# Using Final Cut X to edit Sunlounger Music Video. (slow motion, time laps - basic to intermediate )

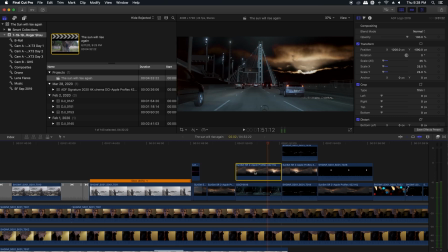And then I just put the sunset on top of it, and I blended that in by going here to the lightning mode. Like I said, there's all these different modes for blending different scenes together,
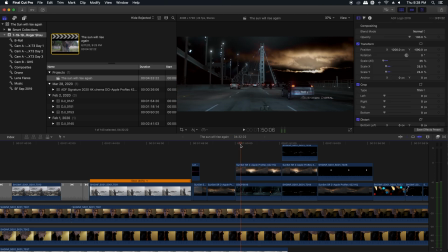and you can try them out to see what fits your particular artistic, style. But this was actually a sunset blended in with the nighttime scene on the bridge.
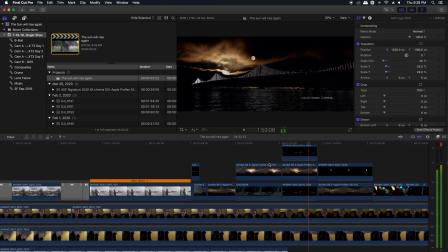Same here. And this was done with a close-up of the moon.
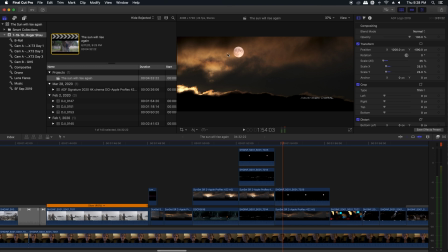This scene was actually filmed. It was with a 135mm lens on the GH5, which pretty much puts you into over 250mm, giving you a very good close-up of the moon.
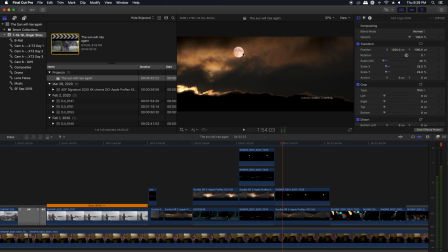If you ever want to get a close-up of the moon or close-up of something, you can use the GH5 because the chip is so small. Any 150 or 200mm lens on there will really give you amazing close-ups of the moon.
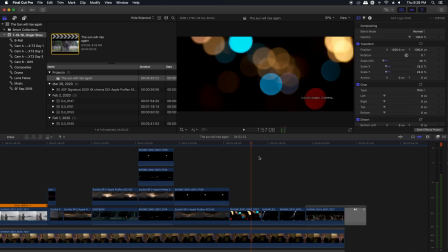And these are just other scenes where I focused on traffic and I pulled the lens all the way in the opposite direction, making things really out of focus. And again here, some over cranking with the flag.
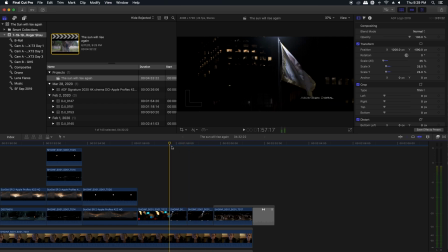The flag is playing at regular speed here, and then slowed down to 40% speed here, just so you can read the San Francisco name on there.
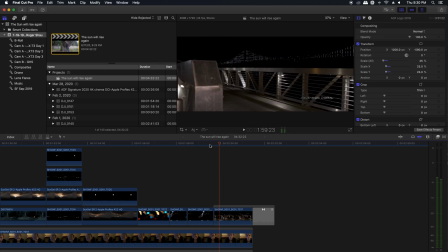These scenes were surprisingly easy to do. I just held the camera against my chest and stood up slowly from a squatted position. So a lot of these scenes can be done without heavy equipment as long as you're very steady and you're shooting at a higher frame rate, 60 frames or 120 frames.
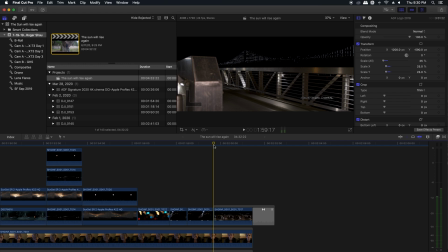I wasn't able to shoot more than 60 frames because that was the maximum frame rate at 4K for this particular camera.
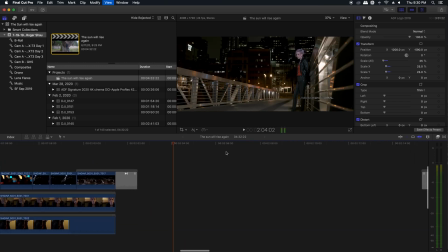And what we did here was we went ahead and spotlighted her and got this scene ready by lighting things up, because this was a very dark scene. This scene here is actually from a little bit different location, but it's hard to tell because we're filming downward now.
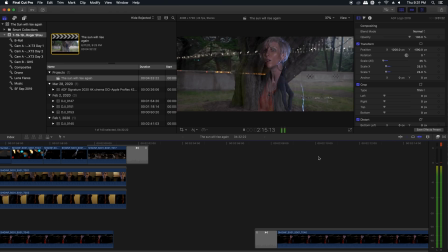And there's Roger in the background. These gimbal shots were filmed on the GH5.
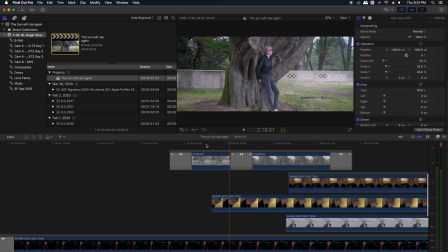We just pretty much floated the camera around on a gimbal.
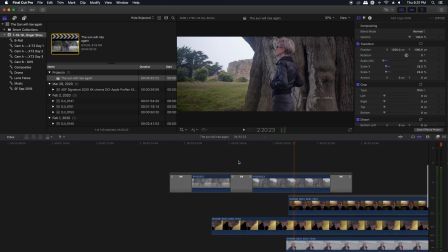And here's a little bit different look. This is not the similar slow motion look as the rest of the footage.
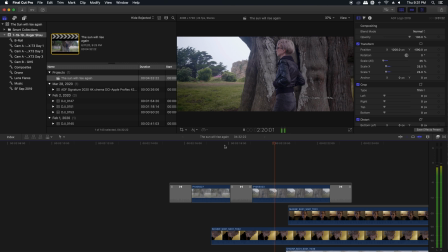I filmed this in 24 frames, and then I slowed it down by half, giving you this kind of 12-frame choppy slow motion feel.
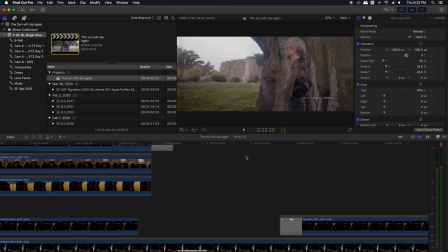Much different than the slow motion feel you get when shooting at 60 frames like this footage here.
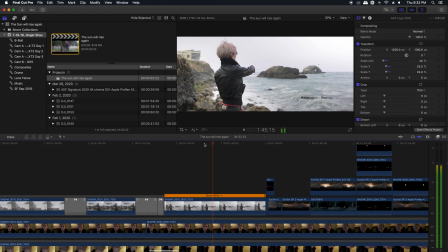Very smooth when it plays back. But if you do not set the camera to 60 frames, you're going to get this kind of look, which is a little more choppy and dramatic.
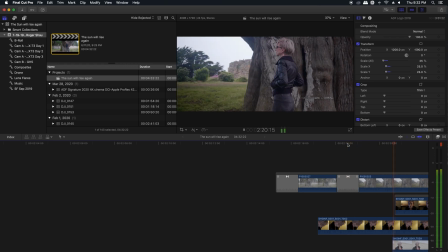It's slow motion, but it looks almost like stuttery and kind of stroby.
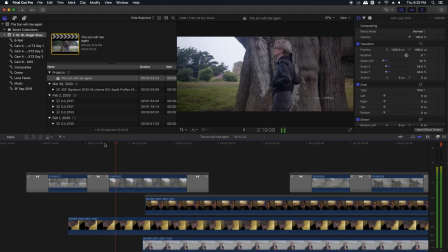Almost surreal, and that is a particular look that some people like, and they purposely shoot at 24 frames and then slow it down by half to give you that look.
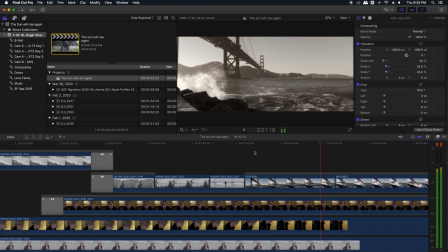Here's a scene right below the Golden Gate Bridge where I filmed at 60 frames, and I let it play back in its original speed. And then right at this point here, when the waves crashed, I slowed it down to 40%.
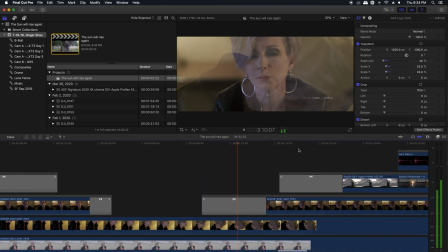The rest of these scenes are pretty much her finishing up her singing in the hotel room, and the sunset pictures coming up.
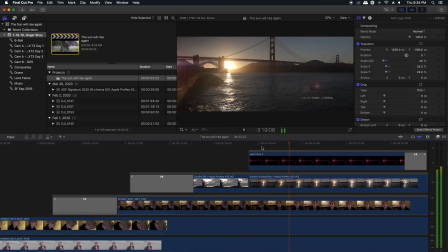And here is the scene that we did with the still images from the X-T3.
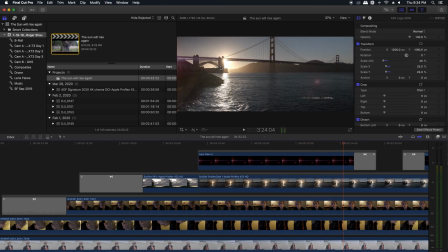These were the images that were taken every 2 seconds, And I think this scene took a good hour. The camera sat there for at least an hour as the sun went down.
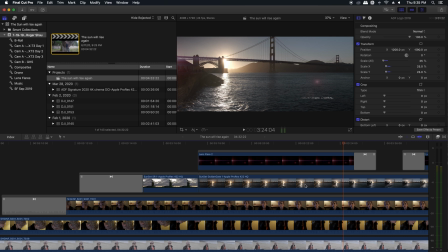And then I put this scene into this edit and I reversed it, making it seem like the sun is rising again.
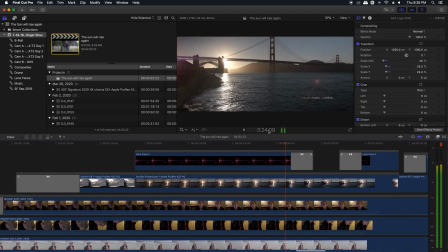And then this lens flare has been added in to move along with the rising of the sun, to give you that kind of anamorphic lens flare look.
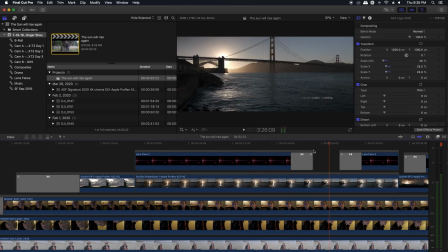And then as the sun goes behind the bridge, the lens flares are faded out and then put back in once the sun is rising again.
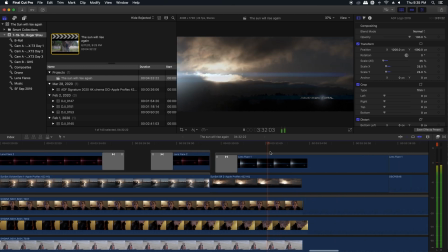Same here, the lens flares have been added in and the cloud formations are playing back.
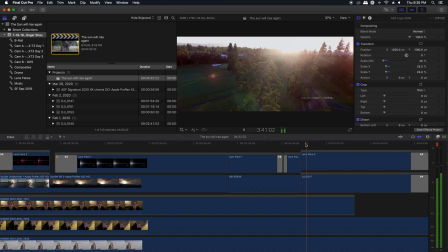More lens flares. And this was a drone shot in the valley.
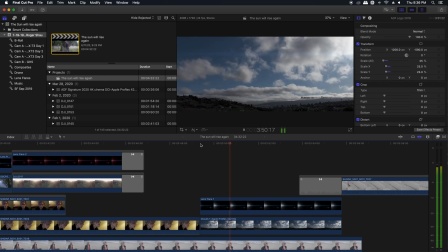And again, some cloud scenes with the sun rising again and things being brighter.
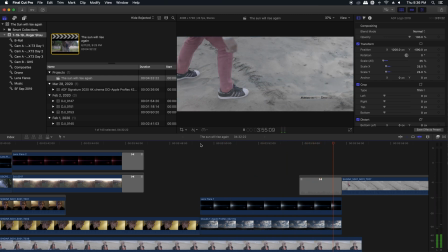And we finalize the video with Roger drawing in the sand.
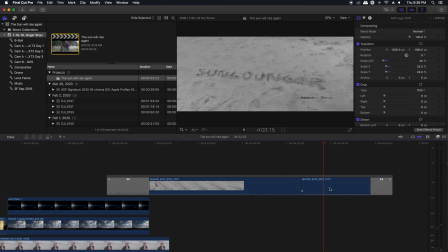And then right here, I slow it down to 40% speed. And we are done with the video.
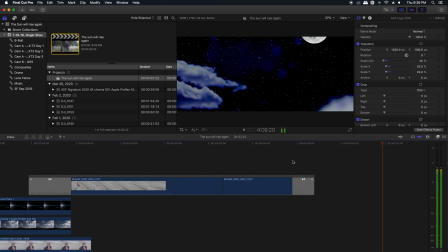And my signature comes up. I hope you liked this video. I really appreciate that you joined me today. If you can, share this with other people. Hit the like button.
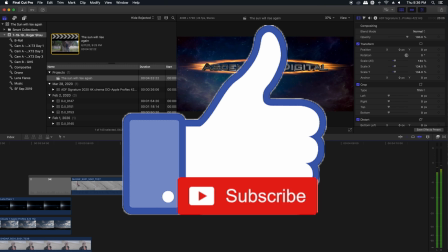Hit subscribe and ring the notification bell because I'm going to produce tons of
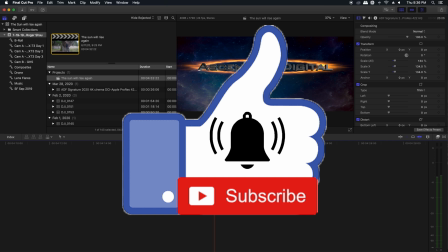educational videos about cinematography and I'd like to share them with you. See you next time.